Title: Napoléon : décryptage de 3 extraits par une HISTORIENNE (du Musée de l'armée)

On voit très bien le rôle de l'artillerie, ce qui rend la lecture de la bataille non linéaire. Et ça, si on vient chercher le moyen de comprendre la bataille de Starlitz, mieux vaut aller regarder les multimédias du musée de l'armée, parce que ce n'est pas du tout l'objectif de l'auteur. Hop, le lien sur YouTube, tout en description.
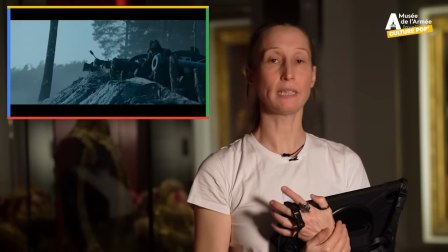519s
Ce que montre le film de Ridley Scott en cachant les canons, c'est d'insister sur le piège, sur le côté rusé du stratège,
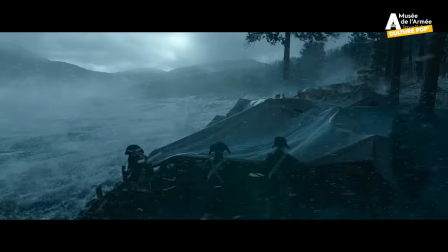526s
qui en réalité n'avait pas du tout besoin d'être là, mais au moins pour le spectateur, ça serait clair. Alors là, quand on débâche les canons, on a l'impression qu'ils attendent l'armée russe,
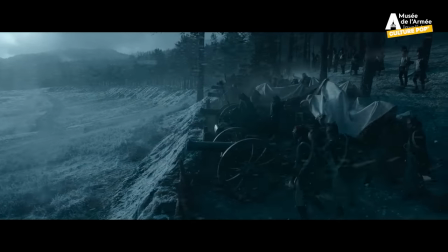534s
ce qui n'est pas le cas puisque c'est en réaction à la retraite en bon ordre autant que
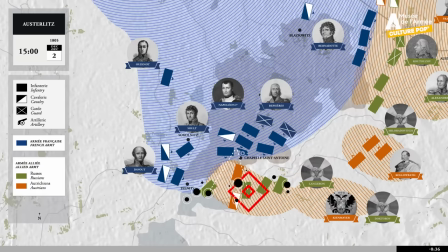539s
possible du corps de Doctorov soutenu par la cavalerie autrichienne que Napoléon envoie l'artillerie de la garde
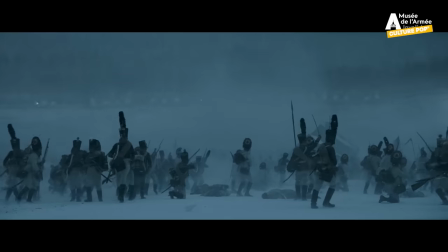544s
impériale. Donc il n'y a pas de piège à cet endroit-là à proprement parler. Mais la bataille d'Austerlid, c'est bien un piège.
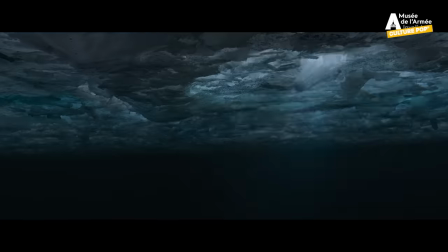549s
Donc en quelque sorte, c'est vrai dans l'esprit.
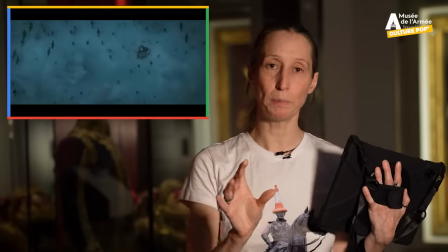552s
La séquence du bombardement des étangs gelés avec ce piège qui se referme comme un étau, etc., c'est pas ça.
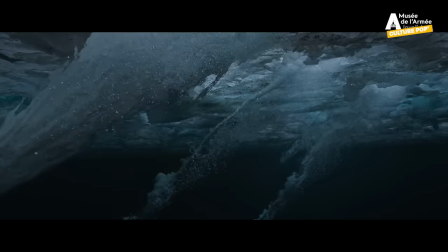559s
Napoléon donne après la bataille à Suchet l'ordre de vider les étangs.
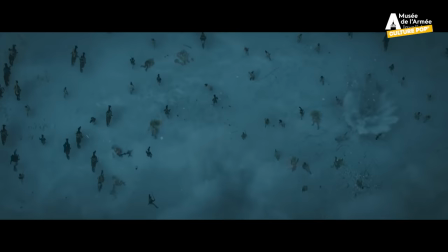562s
Et là, on trouve plusieurs dizaines de pièces d'artillerie, quelques centaines de chevaux, mais seulement trois cadavres humains.
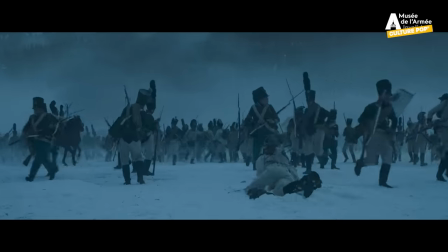569s
Donc la réalité des noyades, non, la panique, alors que la glace cède, oui,
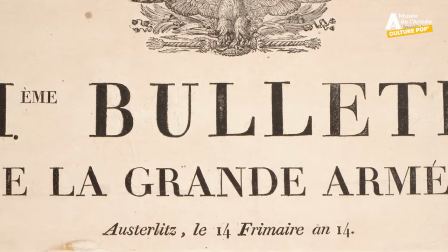574s
mais les milliers, voire les vingtaines de milliers de morts indiqués dans le bulletin de la Grande Armée, non. Ce que raconte Rigby Scott, c'est une histoire humaine. C'est de la guerre à échelle humaine.
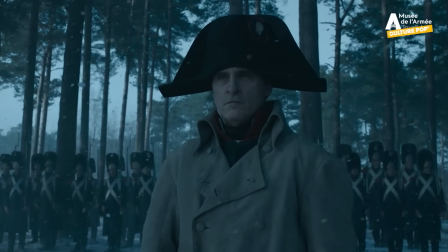583s
Elle fait un contraste parfait avec le visage de Napoléon, impassible du début jusqu'à la fin, quand il donne l'ordre de tirer. C'est extrêmement émouvant, c'est un très beau moment de cinéma. Peu importe en réalité si à ce moment-là, Napoléon savait déjà qu'il avait gagné la bataille.
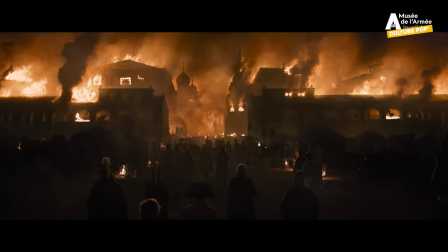L'incendie de Moscou, c'est une des séquences les plus marquantes de la campagne de Russie. C'est un événement qui est tellement fort qu'on lui a donné parfois plus d'importance qu'il n'en a dans l'histoire.
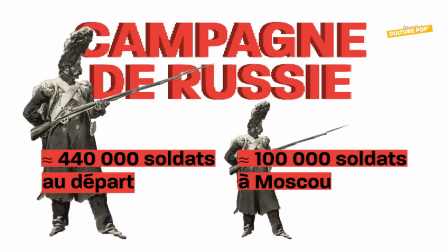618s
En réalité, la campagne de Russie est déjà fortement entamée et sans doute largement compromise quand après de longues routes,
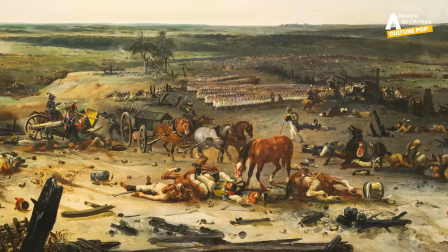626s
après des difficultés de commandement, après des batailles terribles comme celle de Smolensk par exemple,
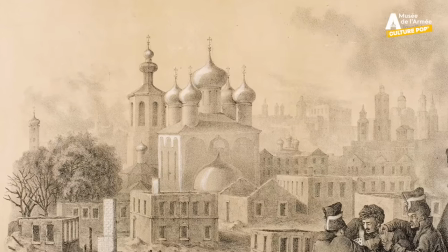632s
l'armée française arrive en septembre dans la vieille capitale de Russie. D'ailleurs les Français continuent à la considérer comme une capitale alors que c'est Saint-Pétersbourg où réside le tsar à ce moment-là.
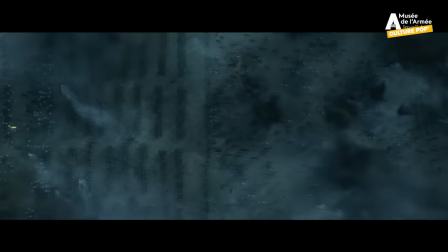641s
La bataille de Borodino est l'affrontement de géants que Napoléon recherche.
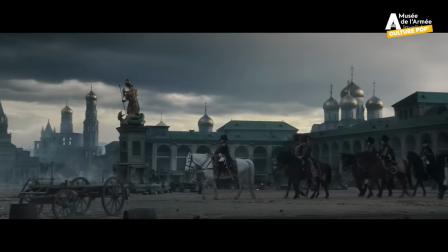646s
Depuis le début, l'armée russe se dérobe devant lui Et le film le rend bien aussi, cette atmosphère d'attente en quelque sorte.
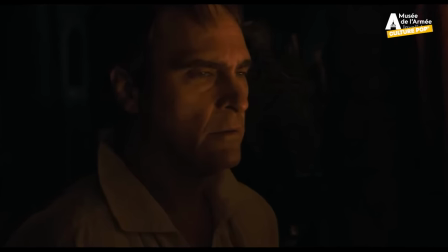653s
On s'aperçoit en même temps que Napoléon, c'est comme si on était vraiment dans sa tête, de ce qui se passe dehors et c'est une catastrophe absolue.
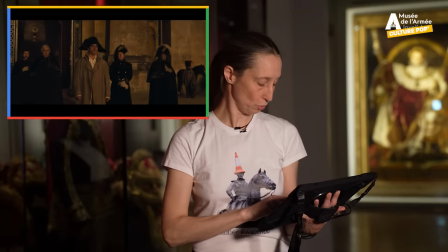660s
L'extrait ici nous montre justement la stupeur.
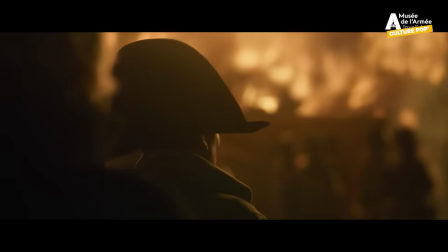664s
Réveillé au beau milieu de la nuit, l'empereur Napoléon qui dormait en chemise a à peine le temps de passer une redingote et de mettre son célèbre petit chapeau.
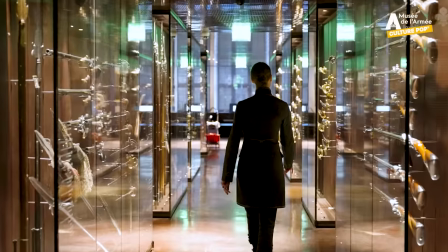671s
Et quand il sort, il est quasiment dans la silhouette iconique des salles du musée de l'armée. Et la première question qu'il pose...
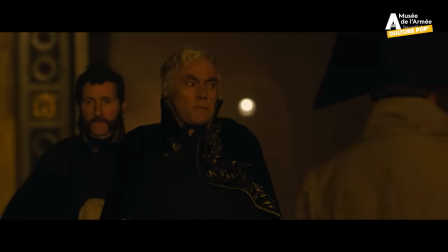Il n'y croit pas, évidemment. On sait que le gouverneur de Moscou, Fyodor Rostopchin, après avoir fait sortir les trésors de la ville, après avoir organisé l'évacuation des populations jusqu'à vider les prisons, a même fait partir les pompiers et les pompes à eau. Donc, il y a une forte présomption quand même de culpabilité qui est d'ailleurs à demi avouée dans un ouvrage par la suite.
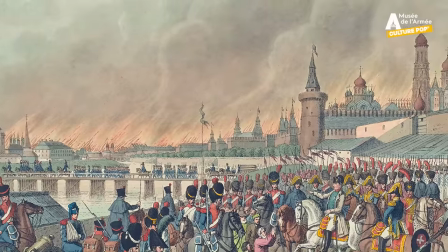708s
La stupeur des Français est telle, c'est impossible. Napoléon est venu jusqu'à Moscou pour prendre une position qui, il le dit lui-même, n'est pas militaire, elle est politique. En fait, il sait déjà, et tout le monde dans son entourage sait déjà, que la campagne est très très compromise.
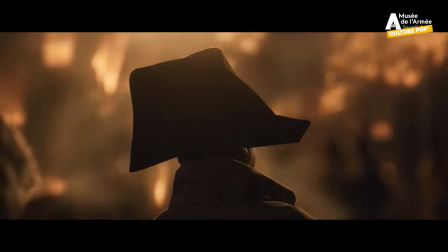725s Il a préféré livrer sa ville aux flammes que négocier avec moi. Je ne lui connaissais pas ce courage.
Napoléon a entamé avec Alexandre un bras de fer, comme s'il y avait vraiment un empereur de trop dans cette Europe. Et en un sens, la campagne de Russie, c'est le moment de forcer la main à Alexandre. Et là, Napoléon reconnaît. Je ne lui connaissais pas ce courage.